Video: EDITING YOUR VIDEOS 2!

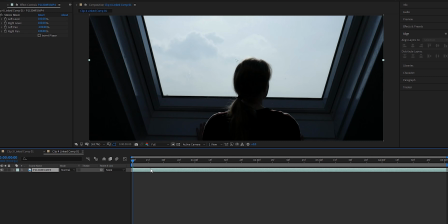500s
So this next shot is coming from Denise Wooster. I don't know if I'm saying that right. I'm so sorry if I'm butchering your name, but thank you so much for sending in this super cool shot. The first thing I wanted to do is I knew right off the bat I wanted to replace that window with something. It was so perfectly white, easy to key out, that I knew I had to do something. I just wasn't sure what.
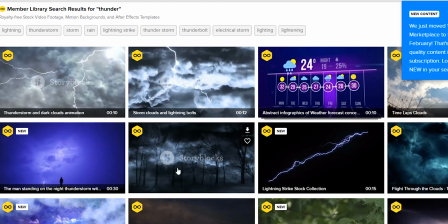519s
So I actually headed over to Storyblocks and I started looking through some stock footage,
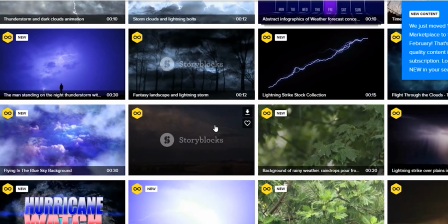523s
eventually landing on this shot of this mountain with these clouds sort of rolling past.
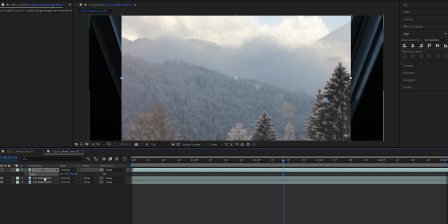528s
It looked pretty sick, and I thought the blue tones sort of matched that of the window. I dropped it right on into After Effects, and then I did a linear burn sky replacement.
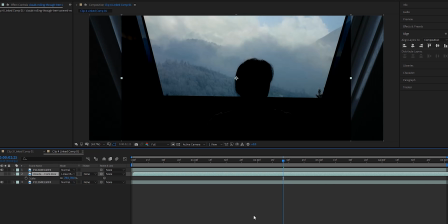538s
To do that, you start off with the base shot, and then you add the clouds on top of it, change the blending mode to linear burn, and then you duplicate the bottom shot, drag it to the top,
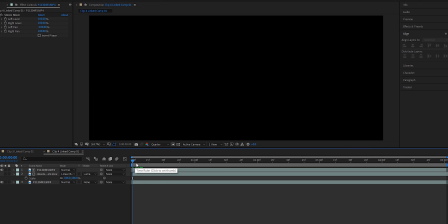547s
and then change the clouds track matte to Luma. That sounds like a lot, but it's actually super simple, and you get some really nice keys a lot of times that way.
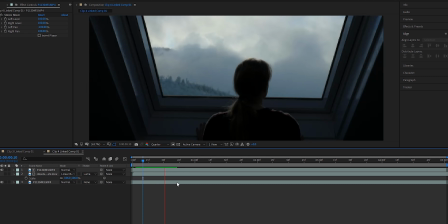555s
After that, I just then realized that the shot was actually moving. I thought it was like a tripod time-lapse shot. It wasn't, so I ended up having to go ahead and warp stabilize it. And then I don't know if you guys know this, but if you go to warp stabilization and then you go to result,
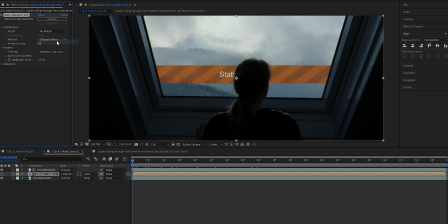569s
you can choose either smooth motion or no motion, and essentially what that's going to do is just lock it down like on a tripod. In Final Cut Pro, actually, I think it's called tripod mode. So yeah, that was super useful. It locked down the shot nice and tight, and it wasn't moving anymore.
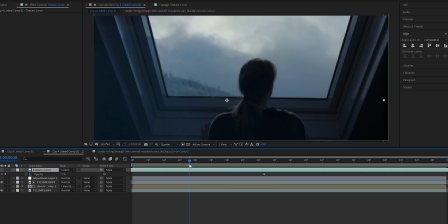583s
After that, I added an adjustment layer, did a bit of color grading, and then I also messed around with a bunch of different little lens flares, light leak fake type things.
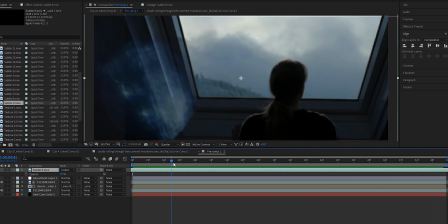591s
It took me a while to find the right one, but eventually I landed on it.
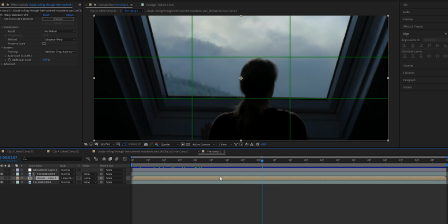594s
And then the last thing I wanted to do is she was already a little bit sort of off center, and I wanted to sort of play on that. So what I did is I pulled up my proportional grid and I changed the dimensions to rule of thirds.
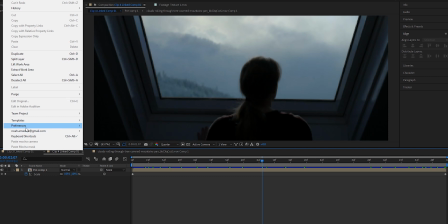605s
If you guys want to do that, go up to edit, preferences, and then you can go to grids and guidelines,
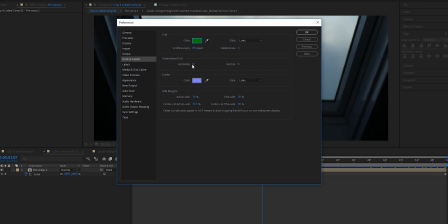611s
and then there you can go to proportional grid and you can just change horizontal to 3 and vertical to 3 as well,
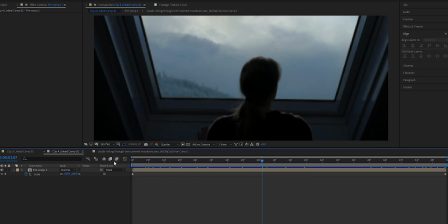617s
and that way you've got a nice rule of thirds all set up inside of After Effects.
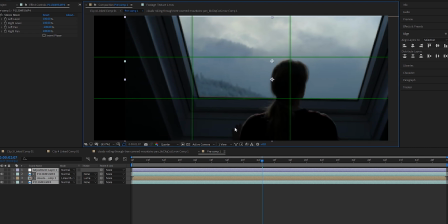621s
So then I just took the clip, shifted her over to be on the right axis, and then I filled in the background with a solid layer.
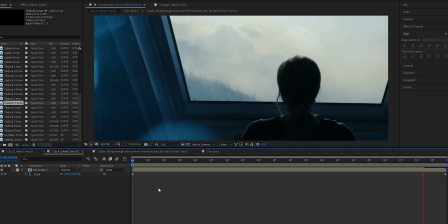628s
After that, I pre-composed everything, I added a couple simple keyframes and just slowly scaled in. Overall, it was just such a cool shot. I loved it. Thank you so much for sending it in, Denise. Here is the before and here is the after.
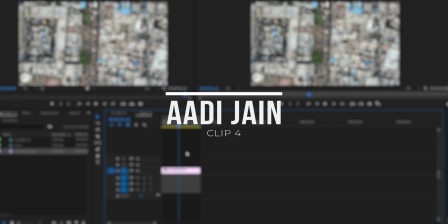646s
Alright, so this clip is coming from Aidin. Once again, I'm so sorry if I'm butchering your name, but thank you so much for sending in your clip.
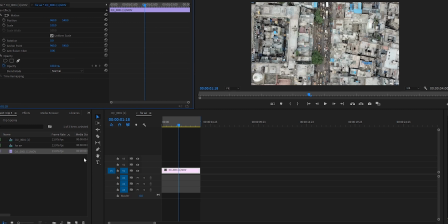653s
He's from India and he's only 15 years old, and he sent me a whole bunch of beautiful footage. Couldn't edit all of them, so the one I ended up going with was this drone shot. I thought it looked super cool, and I actually only had a couple different ideas to tweak it just a bit.
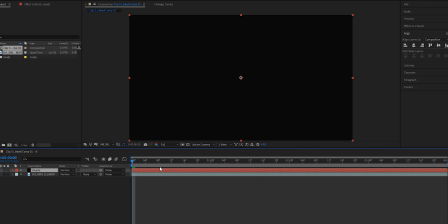667s
The first thing I wanted to do was add in some fake clouds. So what I did is I created a solid layer, and then I added the fractal noise effect.
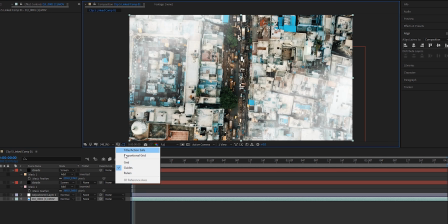676s
And then when I went over to the fractal type, I changed it to cloudy, and then I changed the noise type to spline. After that, I went down to the transform and just scaled it way up. I drew some rough masks about where I wanted the clouds to be, and then I feathered it up a ton.
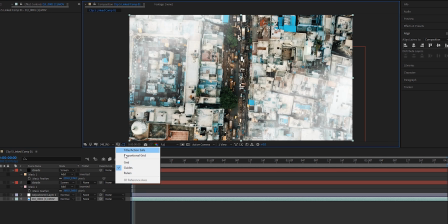692s
After that, I did a bit of color grading, nothing too fancy, just sort of dropping the shadows a bit, adding a LUT, and just changing a couple of the colors around.
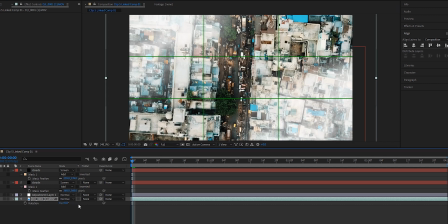700s
And then I wanted to do a nice sort of slow push in on the street down below.
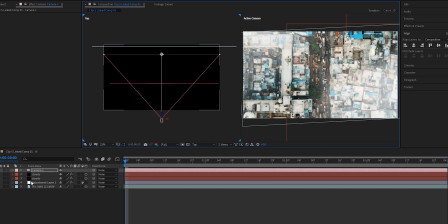704s
What I first did is I just pre-composed everything and just scaled it in, but it just wasn't looking quite right. So what I ended up doing is I used a 3D camera. I changed the views to 2 type, and I changed one from active camera and the other to top.
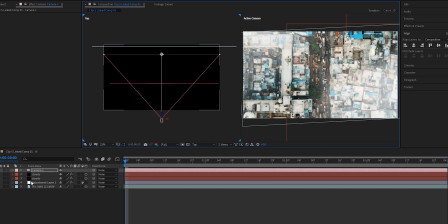718s
And I changed the clouds layer and the bottom layer to 3D layers, and then I shifted the clouds forward in that 3D space and the base footage backwards. So in the 3D space, the clouds were actually farther forward than the clouds. Once I did that, I added a layer camera and I changed the focal length to 20mm.
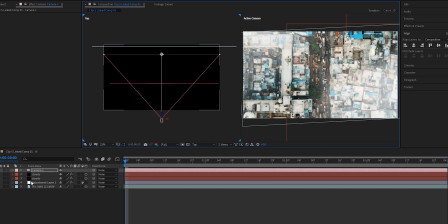737s
And then what you can see is when I'm pushing in with this camera, you can see there's actual real parallax.